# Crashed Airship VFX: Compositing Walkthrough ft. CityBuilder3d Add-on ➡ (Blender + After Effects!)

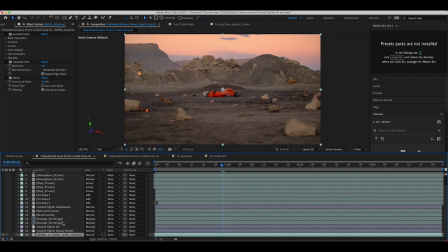248s
I'll just kind of turn them off here and go through everything one by one. So first things first, we have our live action shot, which is our actor here on the ground. Then I've extracted our beauty pass from our blender exported multi-layer opening XR sequence.
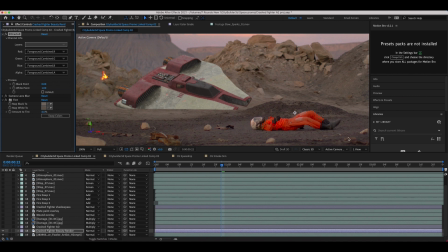261s
And to blend in our ship into the deep background a bit more, since our focus is on our character here, I've just added a little bit of camera lens blur to blend it into the shot. So it wasn't too sharp here in the background.
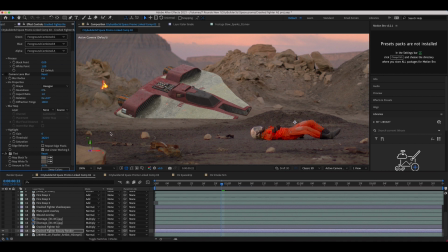271s
As you can see, if I turn off that blur really quick, it gets a little bit uncanny as it's too sharp compared to the rest of our background here. So I've just added a little bit of blur to help blend it into the shot a bit better. And then I've also tinted our ship to match the color of our ground a bit better.
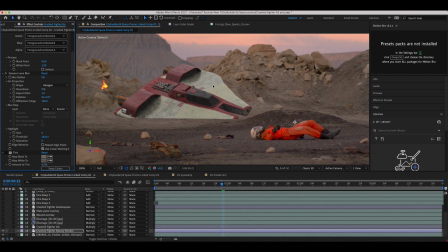286s
So this is something you can do when your elements are in the deep background. And I've actually covered this before on the channel when it comes to like adding atmospheric fall off and things like this. But what you can do is you can just add a tint to your element and just tint it toward the color of everything else around the element that you're adding.
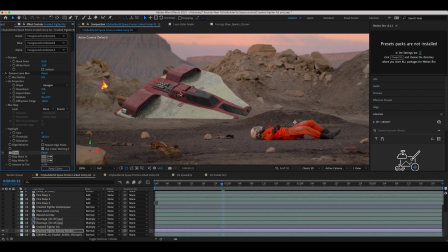303s
So in this case, all of this ground here is kind of a brown tannish color. So I've just tinted 6% toward that color. So you can see if I go all the way up, we have something like this but then we can slowly dial it back and it's almost as if the light is bouncing off the environment and then hitting our element here.
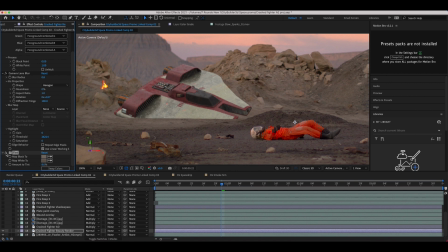320s
So that's just a little really quick trick that you can use to help composite distant elements into your shot and
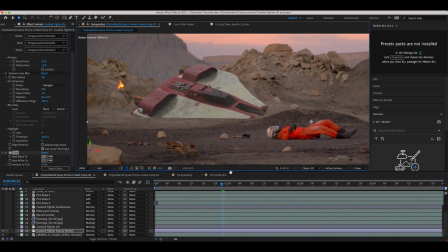325s
help match the lighting a bit better if you didn't recreate the entire environment when you did the lighting on the CG element. So adding a little tint there then I've extracted our ambient occlusion pass from our open EXR sequence as well and
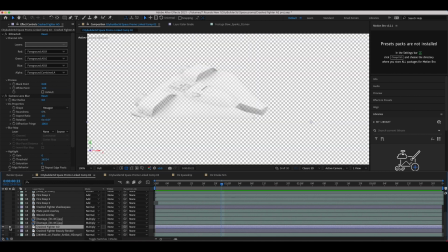337s
I've just overlaid that on our element so you can see by itself here what our ambient occlusion pass looks like.
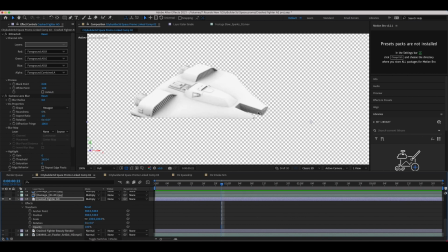342s
So it's just kind of that pass that'll help deepen the shadows a bit and help integrate it into the environment a bit more. And I've just brought down the opacity on this ambient occlusion to just give it a very subtle hint of shadows to the details of our spacecraft, like so.
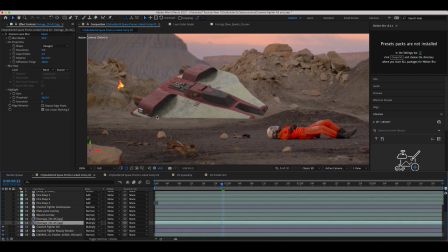356s
After adding our ambient occlusion, I then wanted to add some damage to our spaceship to help integrate it into the environment a bit more. So I just have these two damage elements that have comped onto our spaceship, and I literally just slapped them on here to help give a little bit of variation within the spaceship. I used the multiply blend mode here on both of them to just help blend them into the shot a bit better.
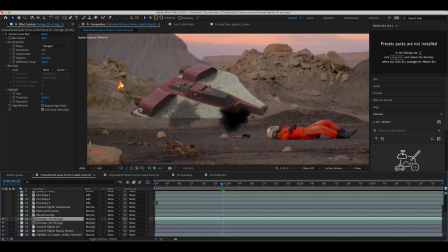375s
And then finally, I started integrating more of the actual live action plate over top of our spacecraft as well, because I wanted to actually make our spacecraft appear like it's actually buried in the sand here, as if it actually crashed in this environment. So I've just taken some of our live action background here and just painted over different parts of the spaceship.
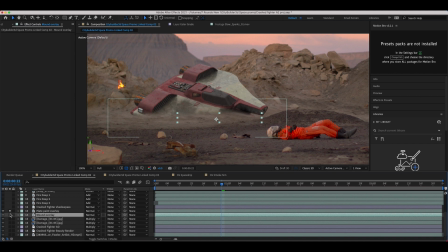394s
So you can see if I just isolate these elements by themselves.
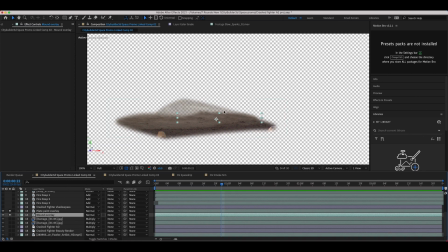397s
And you can see I've even varied the opacity of these elements as well to just kind of feather in where the dirt would be on our spacecraft as if it had crashed.
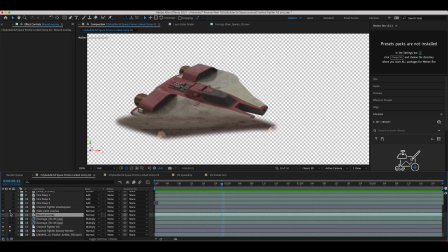406s
So you can see here with our spaceship and then, you know, once we have it all integrated, it looks like this.
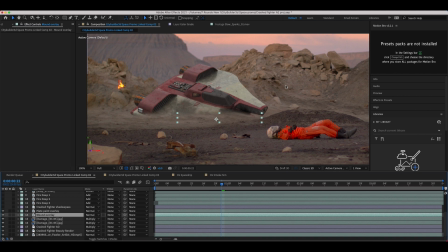412s
It's looking much better than our original. So just painting over a little bit of the live action plate on top of that scene where the CG meets the live action can help a lot and is a pretty simple effect to do inside of After Effects or another 3D compositing software of your choice.
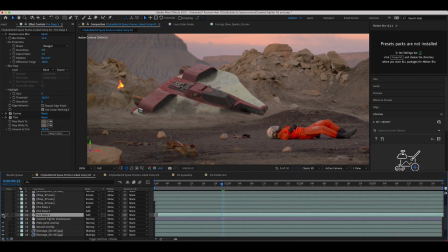427s
So I've done that here to help integrate it into the scene. Next, I added some fire elements kind of on that seam where the CG meets the live action. I've actually added these fire elements here for two reasons. One, because I wanted to make the environment feel more chaotic as if the ship had actually crashed and there's still some fire from the crash itself,
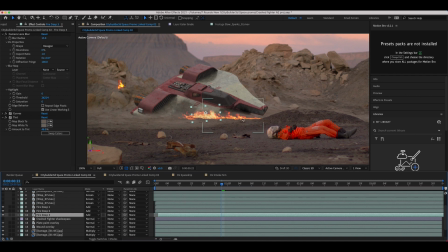443s
but also because it helps to further integrate that CG into the live action play by hiding that seam where the two meet. So I've added those fire elements here, I've again added some camera lens blur in addition to some color correction and tint effects to help integrate them into the plate.
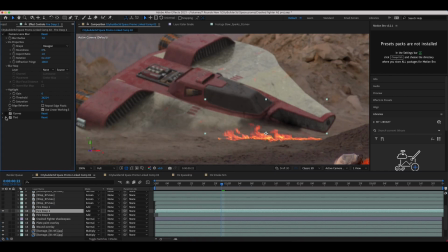459s
So you can see here on this fire element, we just turned these off. You can see it's really sharp at first. Then I've just added some camera lens blur to integrate it into the background a bit better. Then some curves to brighten it up a bit and bring out a little bit of the red. And then I've also added a tint to again help integrate it into the live action shot a bit better.
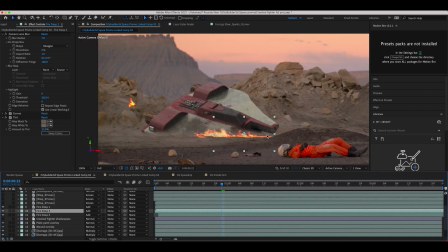477s
So I've added those fire elements. Then of course, where there's fire, there's often smoke as well. And when it comes to smoke, I often like to add layers of detail of different types of smoke. So in this case, I've added some wisp elements, which are kind of like some smaller scale detail smoke.
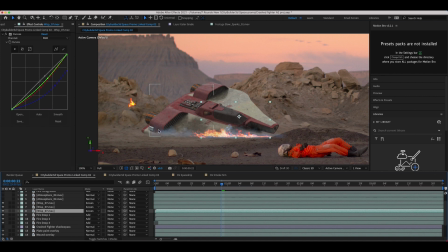491s
So you can see here, it's kind of just this low, slow moving smoke here, as if heat is rising off of this area.